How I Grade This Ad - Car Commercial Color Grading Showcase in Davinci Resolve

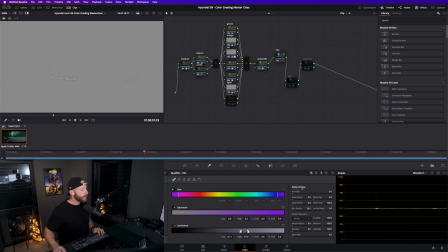there softened it softened it I cannot talk it's insane and
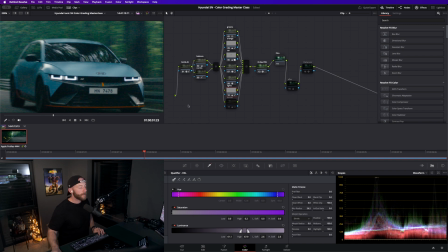yeah I it's not that clean clean of a pick because
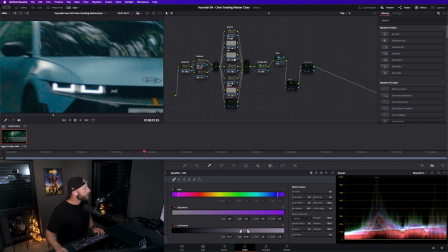it spills in here but it's not that bad you know it's still it's not burning or anything they wanted the headlights to pop
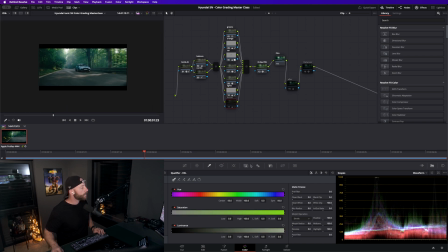so that's what we did with this one and then this was something i tend to do with shots like these
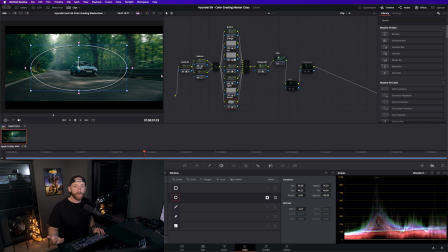i just like to get a bit more focus on the on the on the subject here and i want this car to you know it's like like it's um coming from from a tunnel or something as the focus has to be on the product and
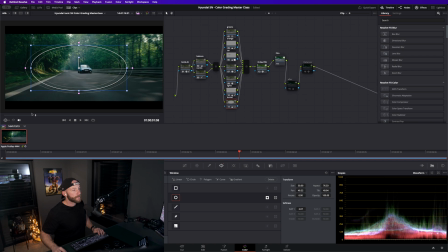that's why I did this little vignette here it's not tracked yet so I did this from the ground up so you can see it here
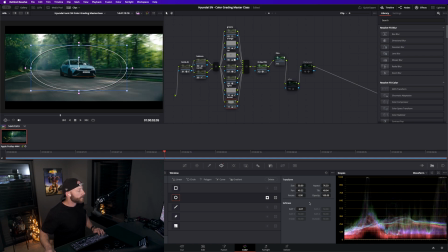you can still track it but it doesn't even make makes that much sense you're just just soft soft minute and should be fine and
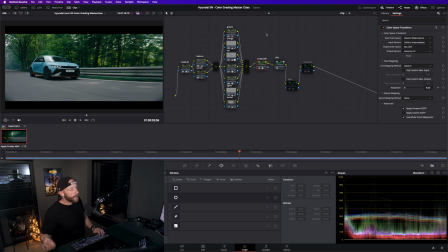so those were the grading adjustments that's actually it so this this shot was you know it was beautiful from the start and with all this we're going into rec 709
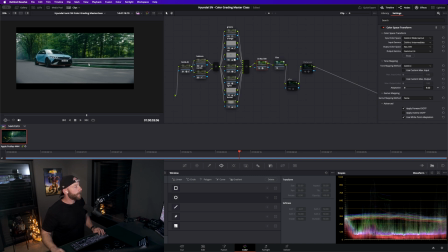into our display color space and we have this film emulation after and i went and you know when i'm done with all of this i sometimes go and just do an after note you can also put it in here yeah i tend to do it in here in my
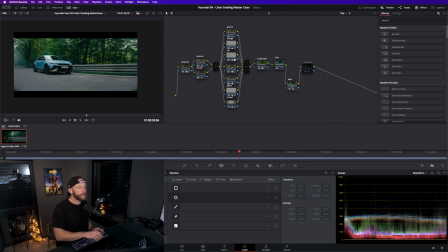in my regular note tree and then i just pulled down the blacks a bit and the highlights to you know to make it a bit more filmic again and something i like to do um i've been using the answer
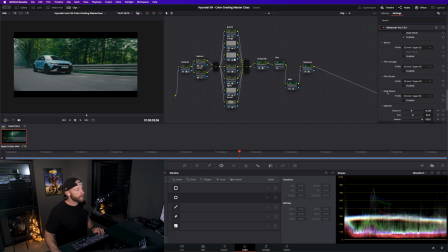for the last few months um because they were kind enough to send me a license and i actually want to get one and i as we have a film emulation on here okay we don't of course i i didn't enable this one here so
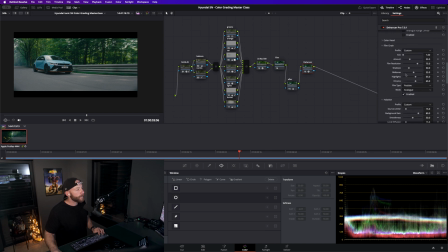the film emulation and i just went and put some some grain on there so
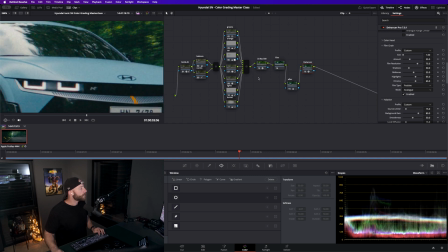we have this nice small grain that's a bit too it's a bit too much for my taste so you can it's very nice nicely adjustable in the answer and i also put some halation on the
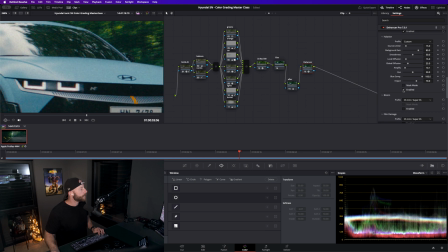headlights see so it gets this nice a bit warmer hellation tone and that's actually everything I did here so
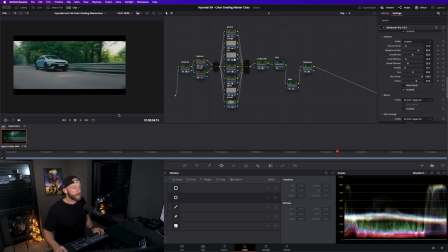so those were the adjustments on the shot if you have any questions then feel free to ask them and maybe maybe it makes sense to do another one of those with one of the drone shots because they were doing this with DJI Inspire
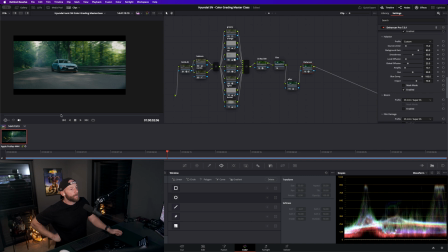2 I think and maybe that would be a cool video to compare those and to adjust those to each other but that's the look I used so that's also a nice blueprint
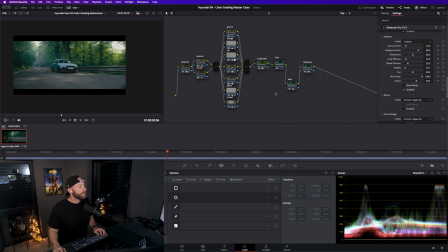for anything you do in DaVinci Resolve and I hope you guys enjoyed this and leave your comments, leave your feedback if you didn't like it, leave a dislike of course, if you liked it then I would be happy to get a like from you and I hope to see in the next one cheers and bye-bye